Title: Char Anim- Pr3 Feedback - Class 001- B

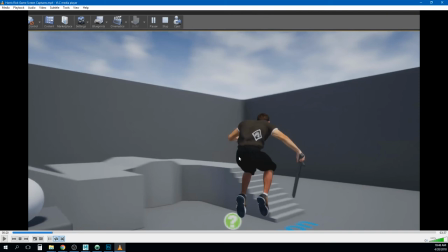(42:11)
making his feet not quite so symmetrical in height like raise one of them up a little bit maybe give him some more angles in there um i thought i saw some
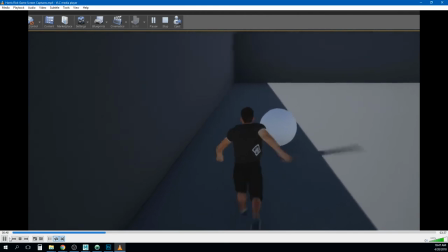(42:19)
stuff further along here with a crouch let's see your sword attack looks yeah um i think i already gave you a few
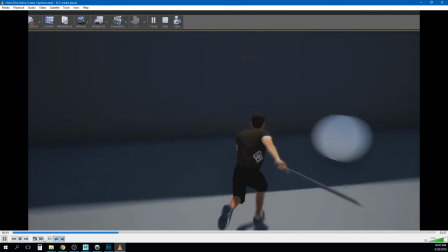(42:28)
notes on the sword attack um making it a little more um
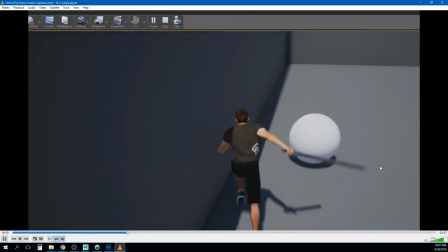(42:33)
a little bit more weighty um i think in terms of the run
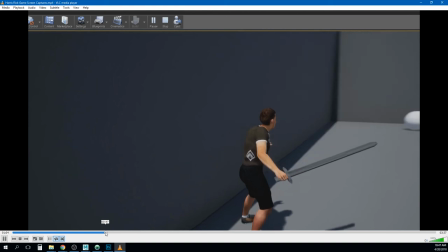(42:38)
it's looking good um maybe i just noticed like while he's running it does kind
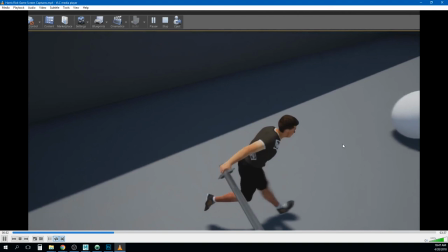(42:42)
of feel like his toes are pointing perfectly straight forward so um overall i think
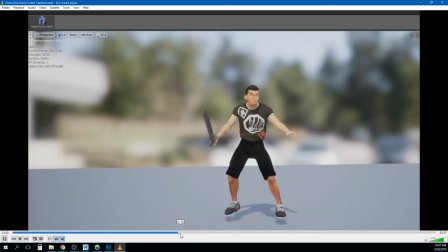(42:47)
this is looking pretty good though let's see what you got on this advance okay this is where we saw these yeah so um i think you got some some versions of this this feels
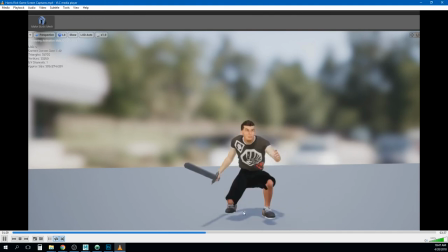(43:02)
a little too straight on to me i would consider turning those feet sideways it's really hard to crouch and walk forward so um are you getting you know make sure you're getting a reference for these yeah on the attacks here is more of these feet slides that i'm seeing
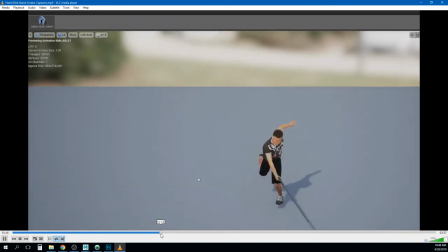(43:16)
that i was uh concerned with so let's go here yeah like how the weight comes back on this foot feels a little light
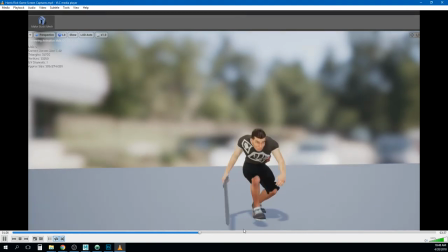(43:25)
and a little bit of a foot slide so yeah right here on this like his toes are pointed straight forward as we crouch down our knees and our toes will kind of point outward a little bit and so he may be kind of side stepping instead so i know you probably you have
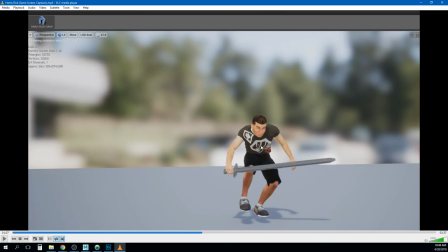(43:41)
adjusted your run cycle or your regular walk cycle to get something like this.
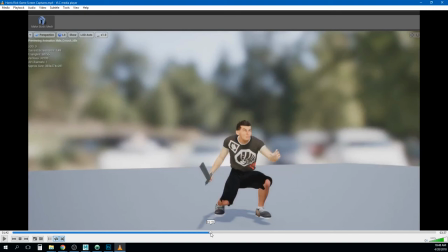(43:47)
Just sort of play around with that from reference. Like how would you do that?
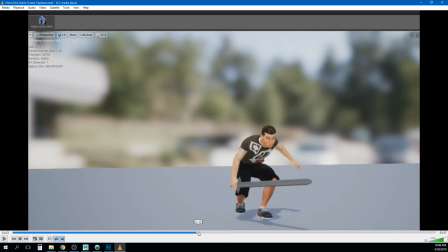(43:52)
It just feels a little too like regular walk scaled down. I think something else going on there is he may be going up just a little bit too much. Like I would maybe do a little bit more side to side hip shift and a little less up and down.
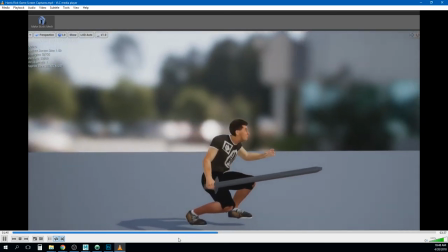(44:11)
So I think this is looking pretty good. Something in his shoulder here feels a little lumpy.
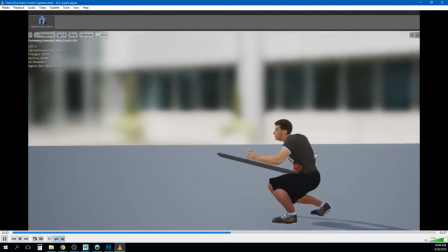(44:18)
Like maybe lowering that shoulder just a little bit. Like he's pulling it back a little bit more.
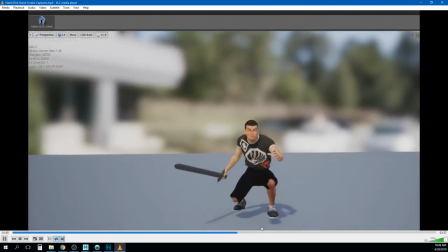(44:24)
Like ready to attack.
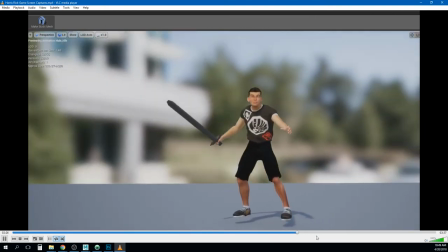(44:26)
And I thought you had another attack.
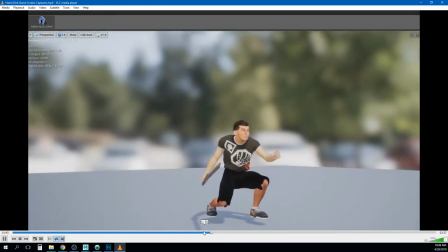(44:35)
I think you did. So yeah, they're right here back to back.
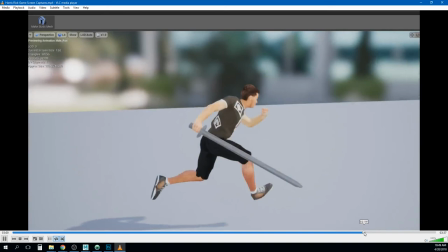(44:38)
Yeah, that was just like the feet sliding on that. and so yeah i think you're um i love this run like again i think the toes
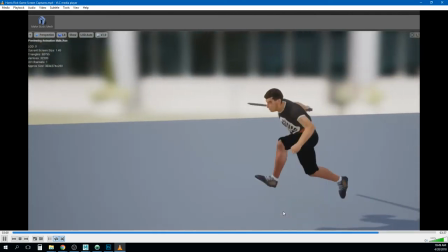(44:46)
are maybe pointing a little too straightforward but i like what you got going on here i think there's some cool stuff in that so yeah nice work
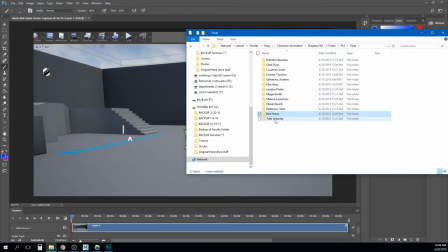(44:54)
um i know you you've been working on a revision on that so um i'll kind of put a uh temporary grade in there let me know when you get the revision in i'll check it out